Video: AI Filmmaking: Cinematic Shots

Welcome to today's video. Today we're going to talk about 5 shots that make anything more cinematic. We'll talk about what they are, how they're used, and how you can create them in your own AI films. Now I'm going to introduce these 5 shots, and as I do, Milad is going to show us how we can create our own using the latest, greatest AI tools. And as we go through the video, we're going to try to generate our own very short Pixar-style movie using only these 5 shots.
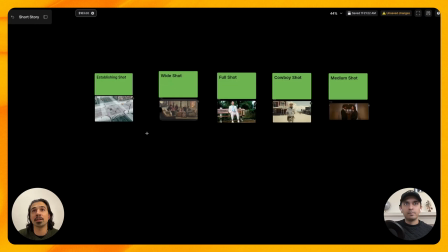So if you want to see how it turns out, stick around till the end. So to get started, the first shot that we're going to talk about is the establishing shot.
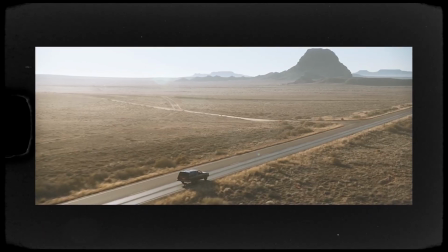The establishing shot is a very wide shot whose primary function is orientation.
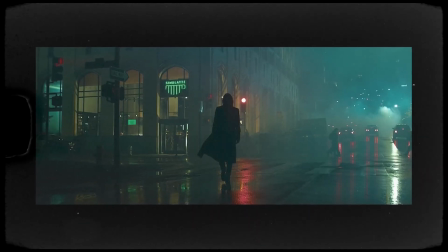It answers the questions, where are we, and offer when are we, by showing a broader context.
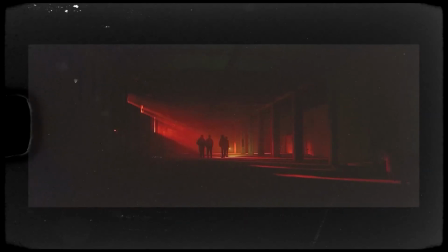It shows geography, architecture, weather, time of day, or social environment.
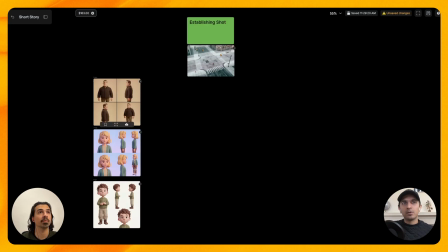Alright, so let's create our first establishing shot using our generated Pixar characters. By the way, if you want to learn how to do this, we have workflows that show you how to create consistent characters. I already made this. And I'm going to start our establishing shot with using our first character in a scene.
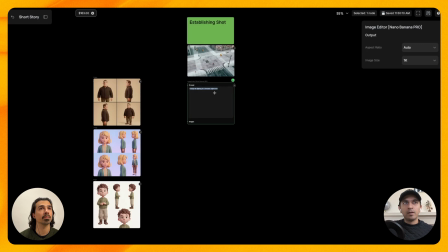Wait, now I already have my prompt written,
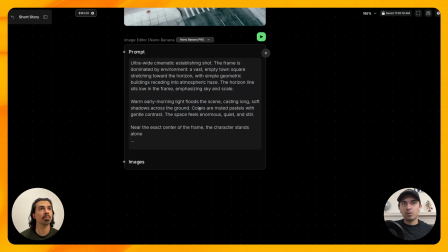and we'll include all these prompts in the description and also the final workflow as a template if you want to just jump in and try it out.
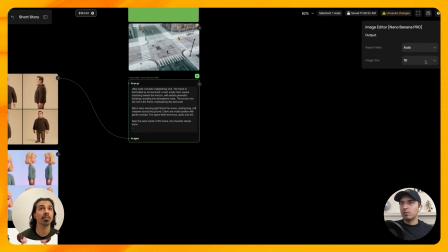Connect my character image, and let's try this with a 2K resolution, and I want to make sure I select 16:9 for our final product.
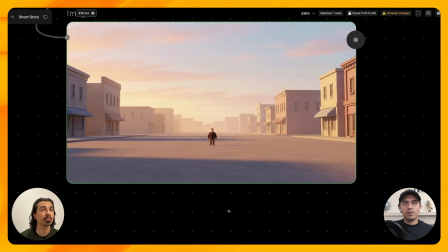So let's see what we get. All right, let's check this out. I think that captures that scene pretty nicely. Yeah, creates a feeling of isolation, right? Yeah, loneliness or smallness compared to the surrounding.
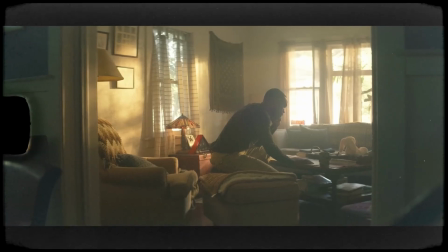Okay, next we have the wide shot. A wide shot is a shot that shows subjects clearly while prioritizing the surrounding space.
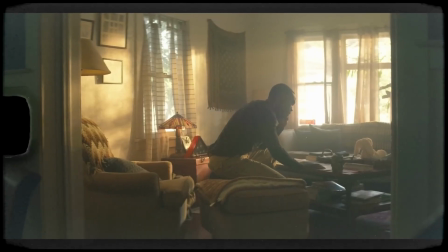Characters are readable, but the environment kind of dominates the frame.
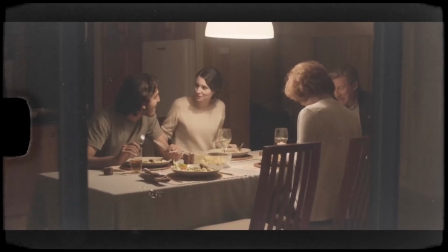It's used for emphasizing spatial relationships, scale, isolation, vulnerability, or group dynamics.
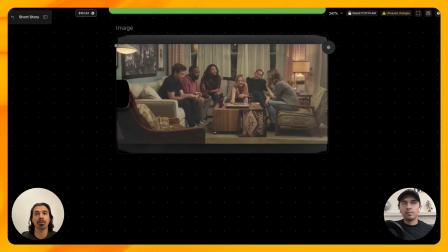Wide shots are useful for blocking, choreography, and scenes where movement through space matters.
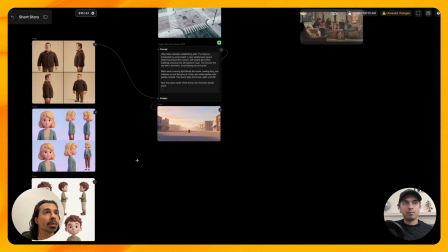All right, now let's create a wide shot. I think using all 3 characters would be useful in this.
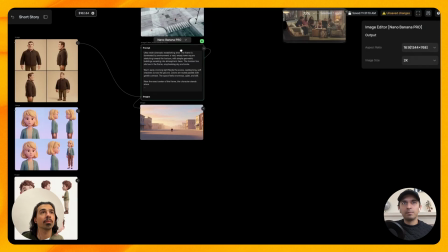I'm kind of thinking they will be doing the same thing, kind of playing a board game maybe. I'm just going to grab my image editor, connect all of my characters in. I have a prompt ready for this one. This one actually I'm going with a very short prompt to see what we get.
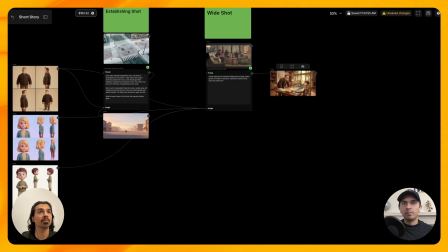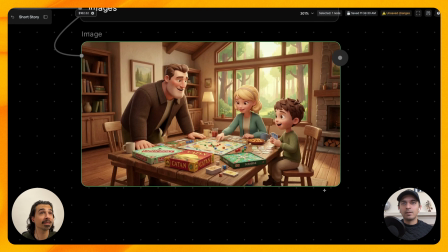That's a nice family shot. That's beautiful, actually. That's the perfect style we're going for.
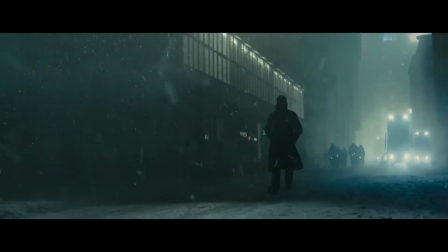So next up, we've got the full shot. A full shot frames a character from head to toe, keeping the body fully visible without excessive surrounding space.
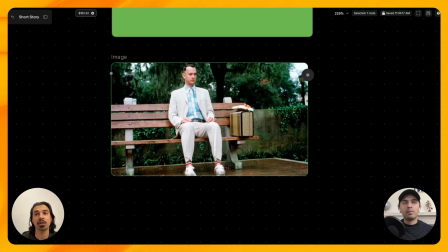This shot is about physical performance like posture, gesture, gait, and how the character occupies the environment. It's common in scenes involving action, entrances or exits, or moments where the body language carries meaning.
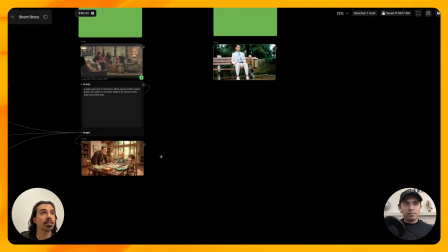So what are we going to generate for our wide shot here? I'm thinking, let's say the dad is sitting on the same kind of scene in a park on a bench.
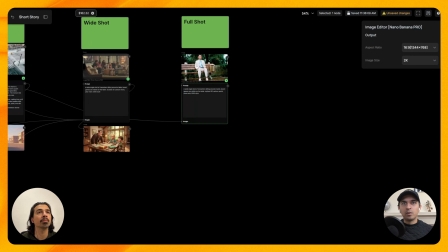I really like that Forrest Gump image. I'm going to bring my image in. We have a prompt ready for this one.
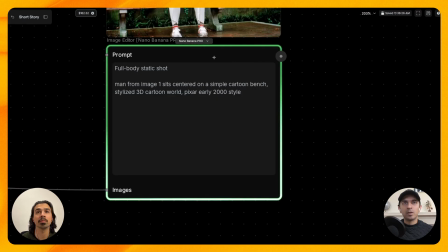I don't think I mentioned this in the previous ones, but I'm using Nano Banana Pro for all the image generations right now,
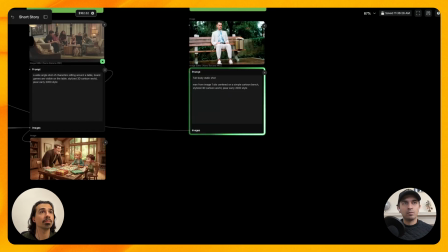because I think it does a really well job with especially this kind of styling cartoons.
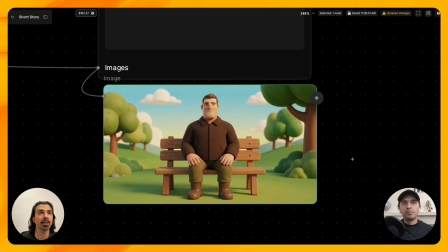I think that's a nice full shot. It's kind of back to the feeling of loneliness maybe that we were kind of establishing with the establishing shot. Yeah. The shot is perfect as far as the composition goes. The styling is a little different than what I was going for, but we can fix that later if you want to turn this into a movie.
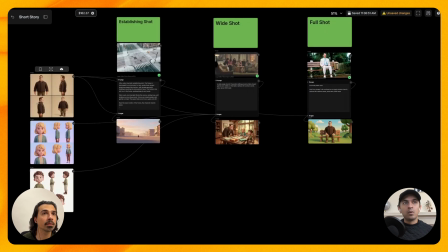And why are you using those image editor nodes? Well, because I want to keep the character, so I'm passing in the character here, for example,
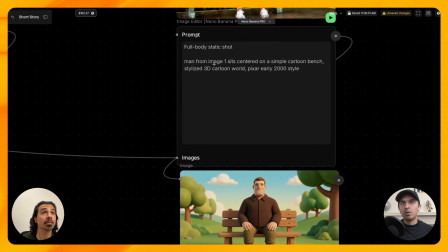and then I am in my prompt, I am mentioning that I want the image 1, which references that character to be placed,
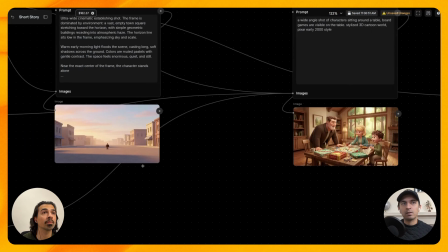so that helps me keep things consistent as I go, especially if I want to use this for some animation later.